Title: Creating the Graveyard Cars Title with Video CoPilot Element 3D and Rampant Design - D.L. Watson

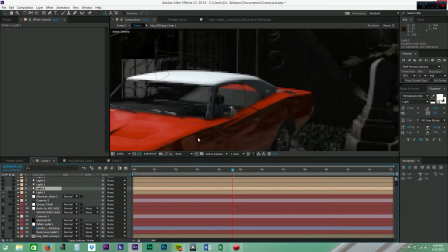[4:04]
And then what I did is I wanted to add some light to where we see these fog lamps.
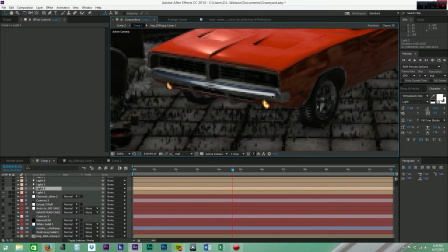[4:10]
And let's see if we can bump up the resolution here so you can see.
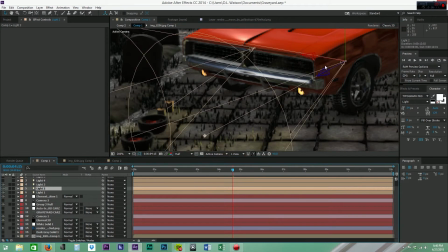[4:16]
So I added these two fog lamps here, and just some 3D lights that are tracked in with the scene.
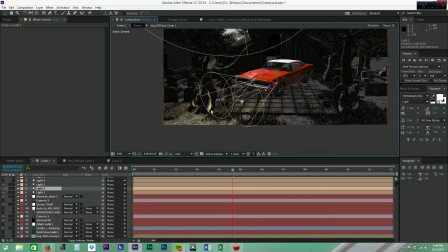[4:23]
And as you can see, there's creating some illumination here on this gargoyle, and looks pretty cool.
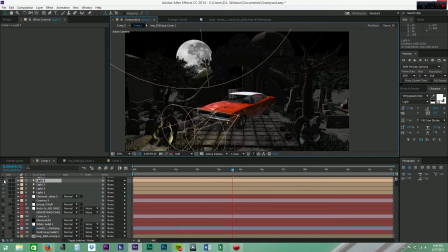[4:29]
So the next thing I did was add a little bit of fill light to this back area stuff.
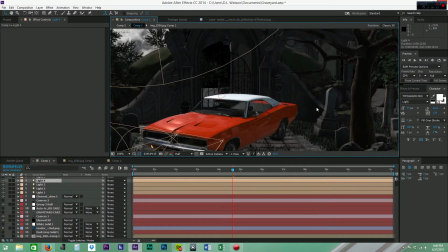[4:37]
So I threw a light back here, and as you can see, as I toggle this on and off,
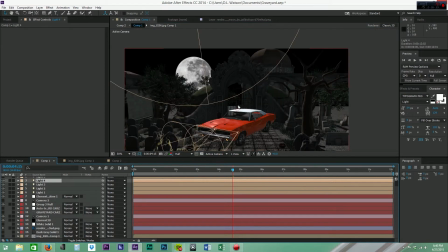[4:43]
it just adds a little bit of detail to the scene that would otherwise have gotten lost in the color grading.
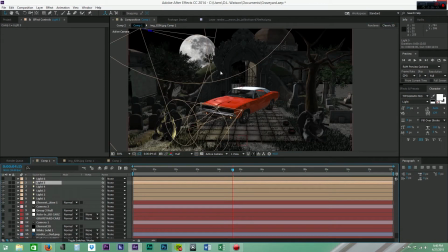[4:48]
So I added another kicker up here at the top where it kind of adds a little bit of light to kind of kick the edges here, and it looks really nice.
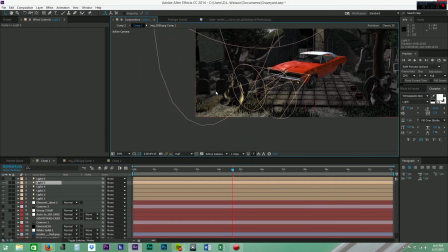[4:56]
So the next thing I wanted to do was add a little bit of contrast light to bring out these tombstones over here because they're pretty dark,
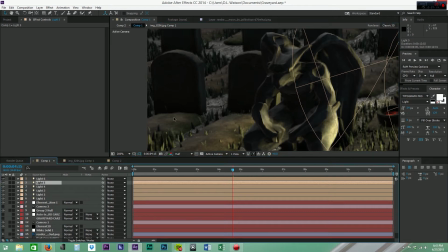[5:03]
and so I added a nice warm light just to kind of bring it up a little bit,
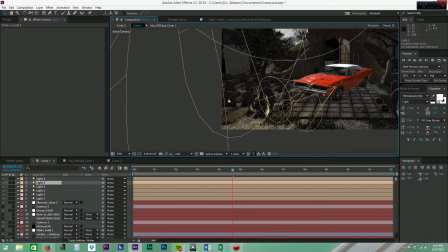[5:07]
just to add a little bit. So in the color grading, this will kind of show off as a little warm.
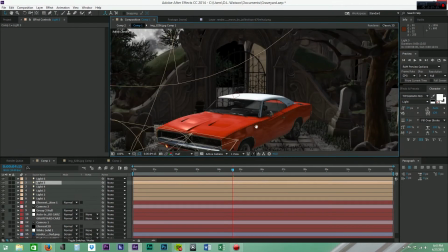[5:12]
So yeah, that's pretty much what I did there. And as you can see, we have ambient occlusion turned on and shadows and all that good stuff.
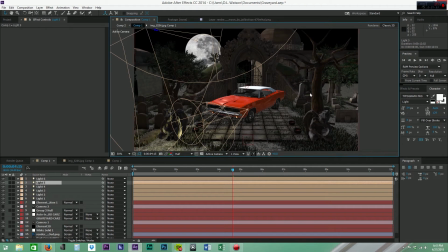[5:19]
And I just rendered out each pass. And let's go ahead and jump into my After Effects project where I comped this all together.
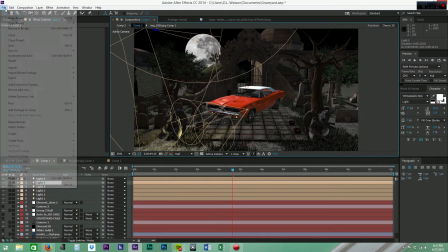[5:26]
So let me just load that up.
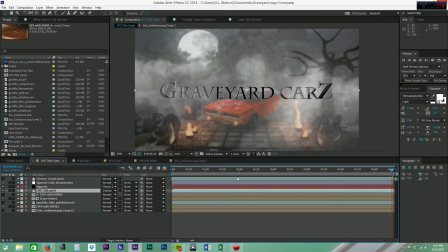[5:30]
Alright, so as you can see here, this is getting closer to the finished product, but let's go ahead and jump back in time to the original VFX
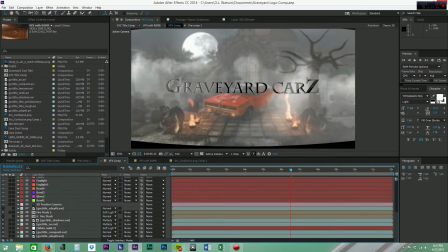[5:37]
comp here and go all the way down and solo what I started with,
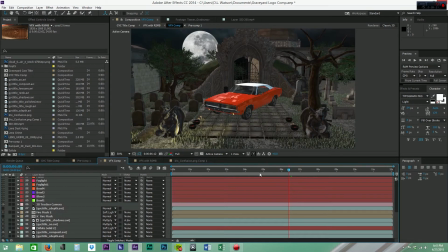[5:42]
which was this. So as you can see, I have this render, and it's just the composite. There's no shadows, no ambient occlusion, nothing. It's just a plain scene, and it looks very cartoony, something like you would see in a late 90s, early 2000s video game.
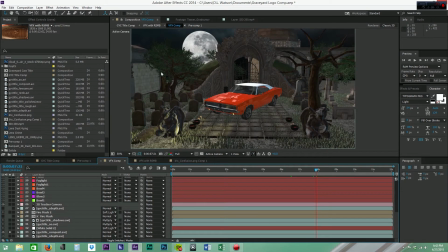[6:00]
Pretty cool that you could do this in After Effects, but it just needs a little bit of tweaking. So let's go ahead and bring in the ambient occlusion pass, and as you can see,
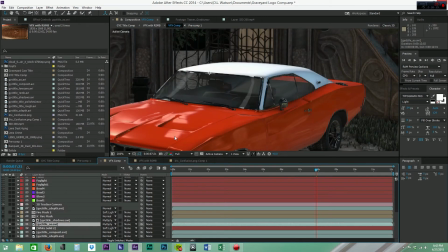[6:09]
once I toggle that on, it just adds a little bit of nice detail up here in the crevices,
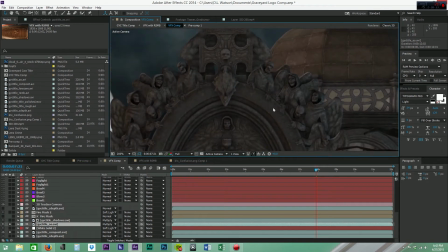[6:14]
and just makes it look a little bit more realistic.
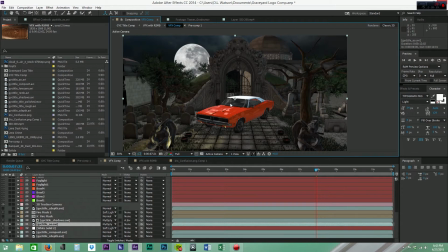[6:17]
And that is using the ray traced ambient occlusion that Element version 2 now supplies.
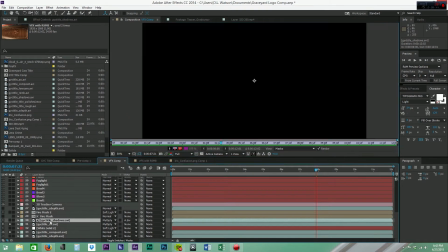[6:25]
And the next thing I did was, here is the shadow pass.
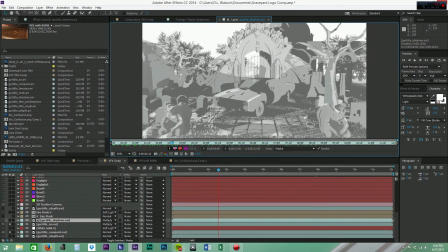[6:29]
As you can see, I added this to the effects with one small change.
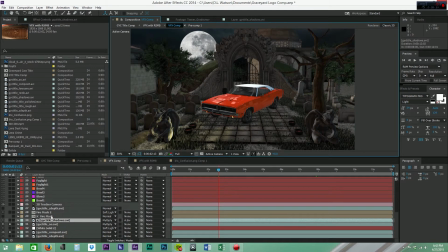[6:36]
I created this fire mask.
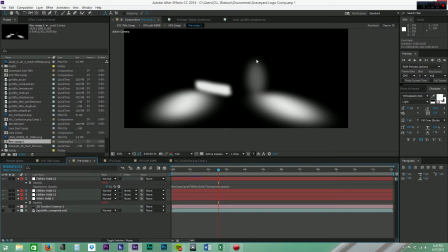[6:38]
So as you can see here, we have these solids here, and they represent the areas which I want the shadows to disappear. I don't want the shadows to exist in these areas.
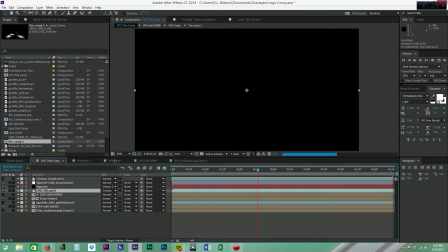[6:48]
And the reason for that is because I know that later, let me go back here, I know that these bowls are going to have fire shooting out of them.
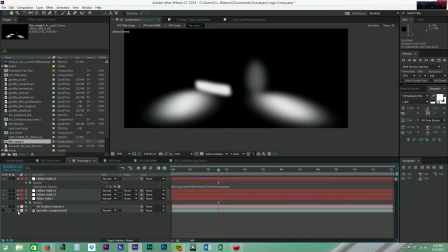[6:57]
So let me just jump back in here to the and turn that on so you can kind of see what I'm talking about.
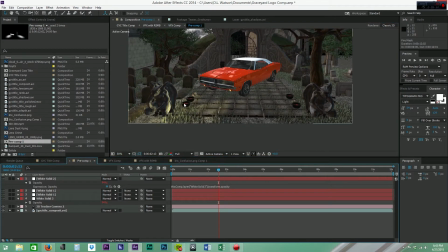[7:03]
So when I toggle this, I want fire to come from these areas.
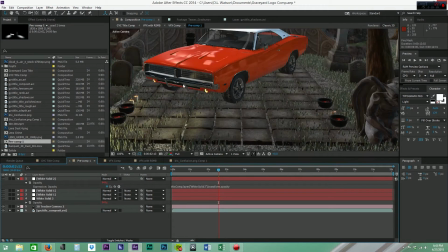[7:07]
So I know that that's going to create a little bit of fill light here and a little bit of light on the grill that otherwise would look really dark.
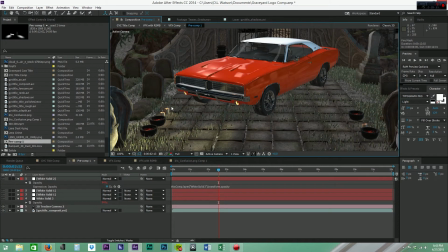[7:15]
But it wouldn't make sense if you're having this light source flame right here, and this wouldn't be so dark. It would actually be reflecting the fire here. So what I wanted to do was just make sure that these areas stayed clean from shadows.
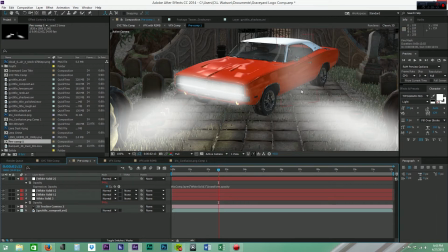[7:29]
And I can see the opacity on this one's brought down a lot because, you know, there's fire way over here.
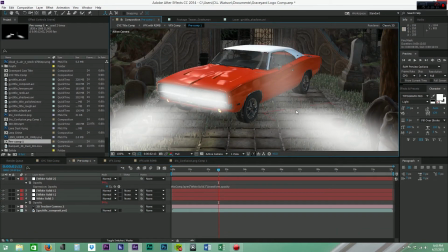[7:35]
It wouldn't be so extreme. The shadows wouldn't be completely gone here. They'd be just subtle here.
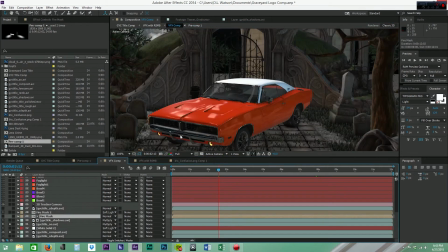[7:41]
So jumping back into the comp here, what does this mean? How does this translate?
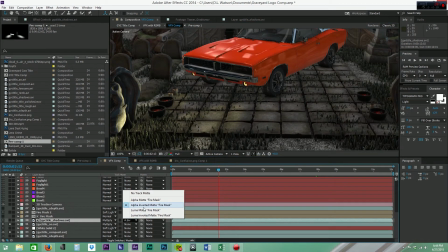[7:45]
When you add that mask as an alpha inverted matte, then that shadow element, as we select it here and turn it on, as we toggle that on and off, we're throwing shadows in there,
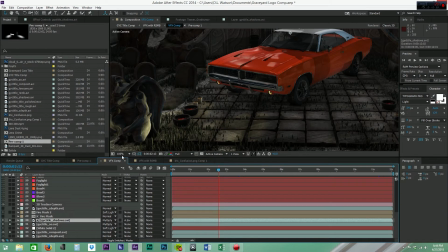[7:57]
but we're just taking out some of the shadows from the grill and kind of bringing this down a little bit.
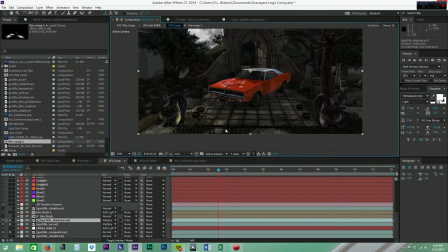[8:04]
So it just makes it look a little bit nicer and not so crazy.